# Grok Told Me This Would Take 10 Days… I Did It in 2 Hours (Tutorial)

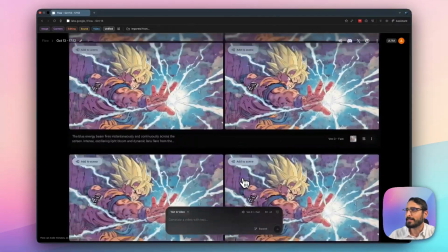Usually between 8 and 12. And that's how I got to the final result.
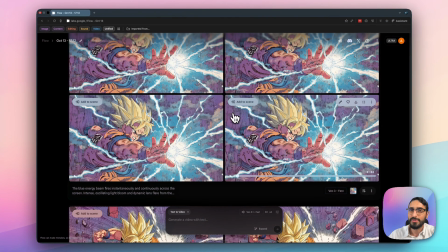And you can do it pretty quick. And if you're seeing something that's, again, specifically weird, recurring, you make those adjustments in the prompt and then you're good to go.
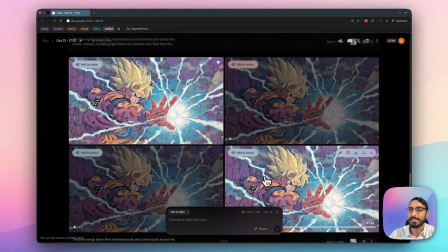Some of the things that happened when VO 3.1 came out actually made it more simple for me, because in the final edit, which we're about to get to, there were certain scenes that I filled in.
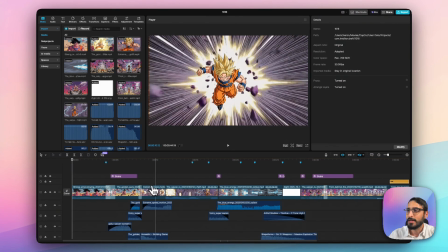For example, you know, this was one of the images that we created, an image to video, but the next scene was this one. And going from, you know, from this to this was a little bit jarring. So I just did first frame, last frame, and I took the last frame of this scene
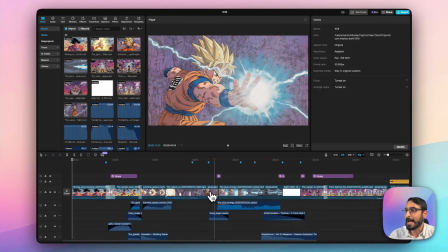and I just had it bridge the gap to him now going over here. So that's also a cool hack, something fun and easy that you can now do with VO 3.1.
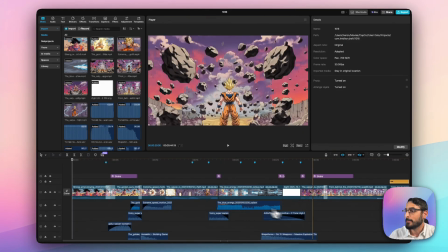You're able to do that with other video models as well. But yeah, so just put the scenes in here, cut them a little bit shorter.
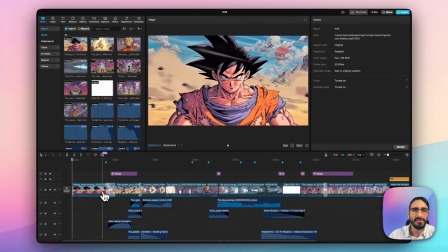You're almost never gonna use a full generation.
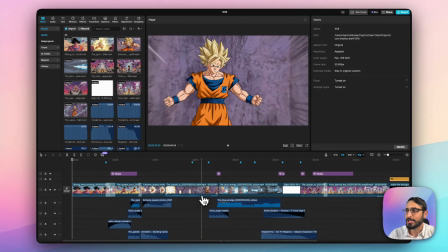Whenever you're creating a video or a project, it's very rare that you're gonna use the full, even 8-second generation.
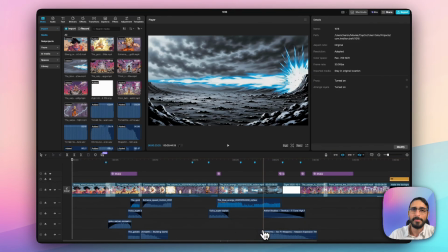I mean, a lot of times maybe you'll prompt within the prompt to cut in between. So you'll get multiple cuts, you know, within that single sequence, which I've done before in other projects.
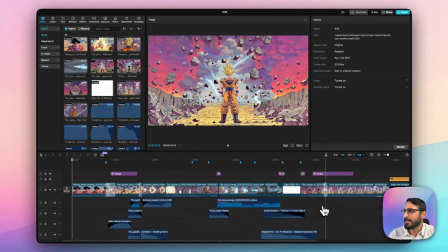You're just grabbing what works and what looks good. And again, like, you know, this was the final scene that ultimately looked good,
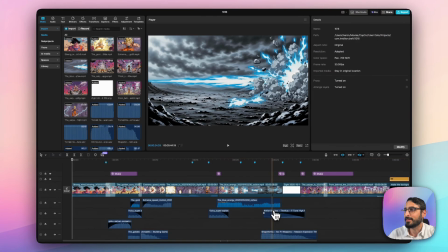but to get from him kind of blasting here and this shooting here, I didn't want to just have him being on the floor.
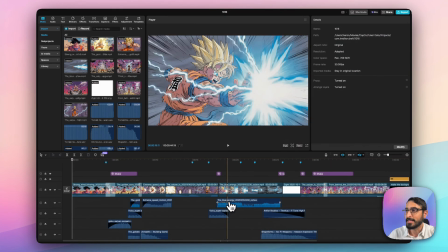So again, I did a first frame, last frame. The first frame being this, and then the last frame being this, just to get him landing.
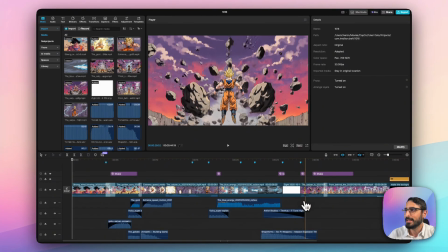It did a whole sequence before that, but I just grabbed the end of it to get him landing so there's a little bit more continuity there.
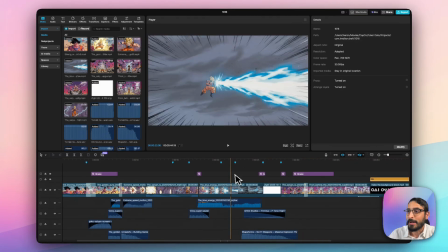I just added a couple simple effects.
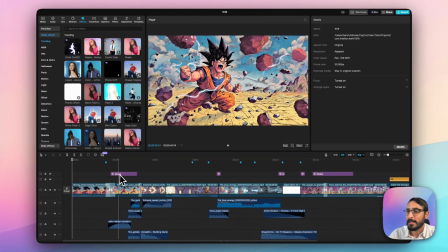So effects, you can go over here in this section and you can see if I turn off this effect, it's a lot weaker of a scene. You don't really feel the energy as much, so I just, you know, this is just gonna be to taste. Let's see that again.
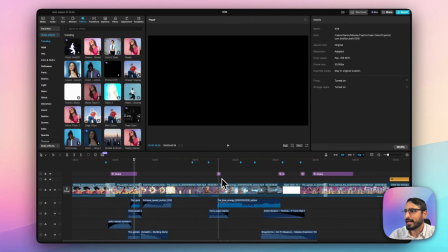So it adds a little bit to it. There was an effect that I threw in over here called Black Flash. It just adds a little bit more to the blast, which we can see. So there's a couple flashes there, adds to it.
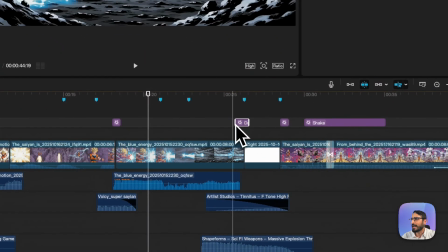And over here, there was a Darken Flash, which is this cool effect,
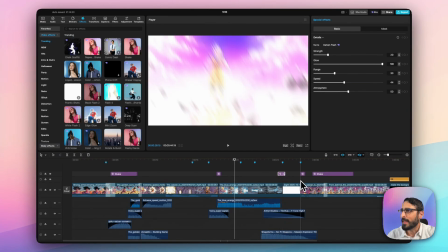which I kind of had it like flash white out to, and then coming back in with that same effect as well,
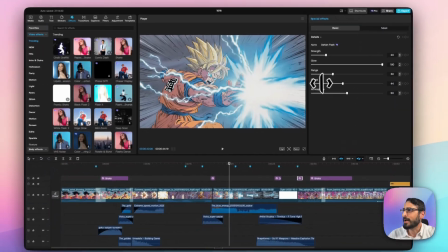the Darken Flash. And you're able to mess around with the speed and the strength and the glow.
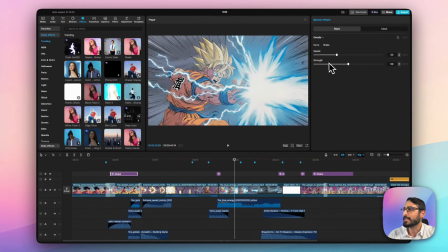And, you know, depending on the effect, it has like strength and speed just to get it right. Like this shake was a lot more subtle. You can see here, it's at a 2 and a 7 versus this shake, a lot more aggressive, it was at a 33 and a 50.
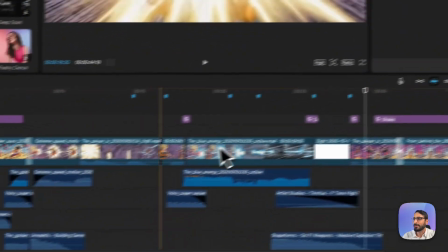So, you know, this is just gonna be to taste, gonna be messing around. There's a few transitions I threw in as well.
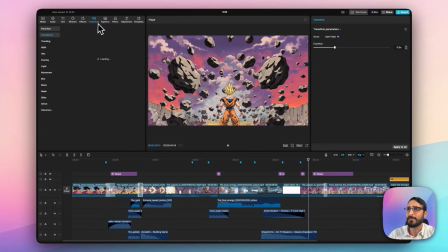This is a dark flash transition. You can find them over here in CapCut. You know, you would just search for that.
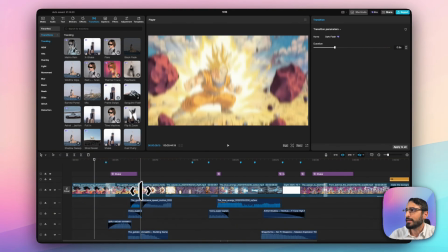And over here, there's another dark flash. And, you know, the length of it is different.
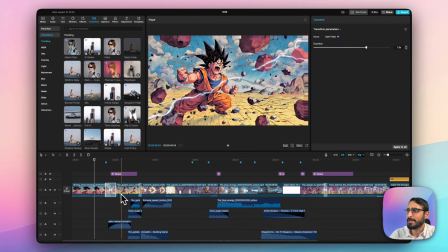That's also gonna be to taste.
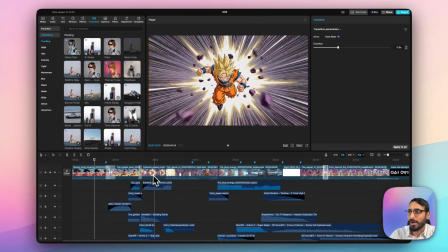You're gonna see over here all these different sound effects. Some of them are me just drawing out the sound from the clips, from the audio that was generated.
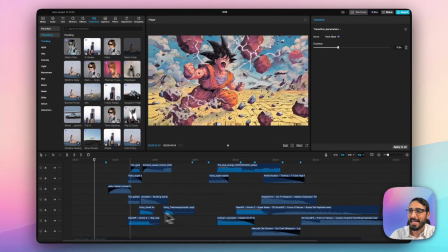But really a lot of it is me just like adding some more volume, adding some more oomph,
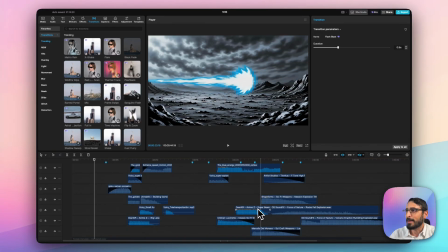adding some more sound to the blast, adding some more impact to the sound, adding some more atmosphere.
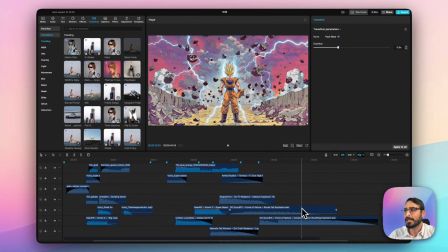Sound is really ultimately what's gonna level up your projects a lot.
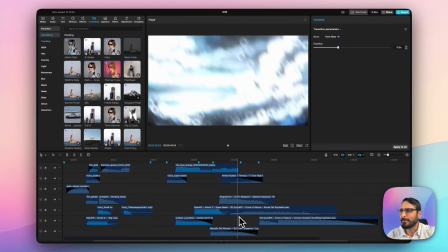So when you can get into sound and you can make the adjustments and just like add a little bit here, not too much, but like getting that right, it really adds so much.
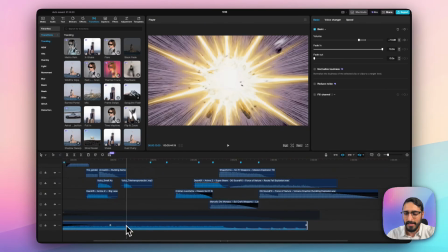And that's the same thing goes with the music. You know, you can see here, if I just hit V and turn this off.
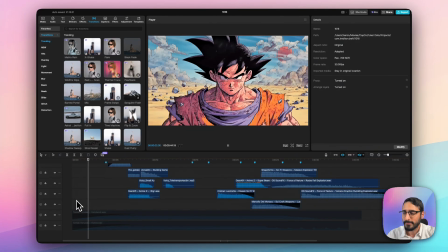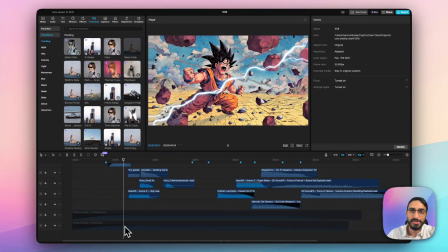Versus now turning on the music.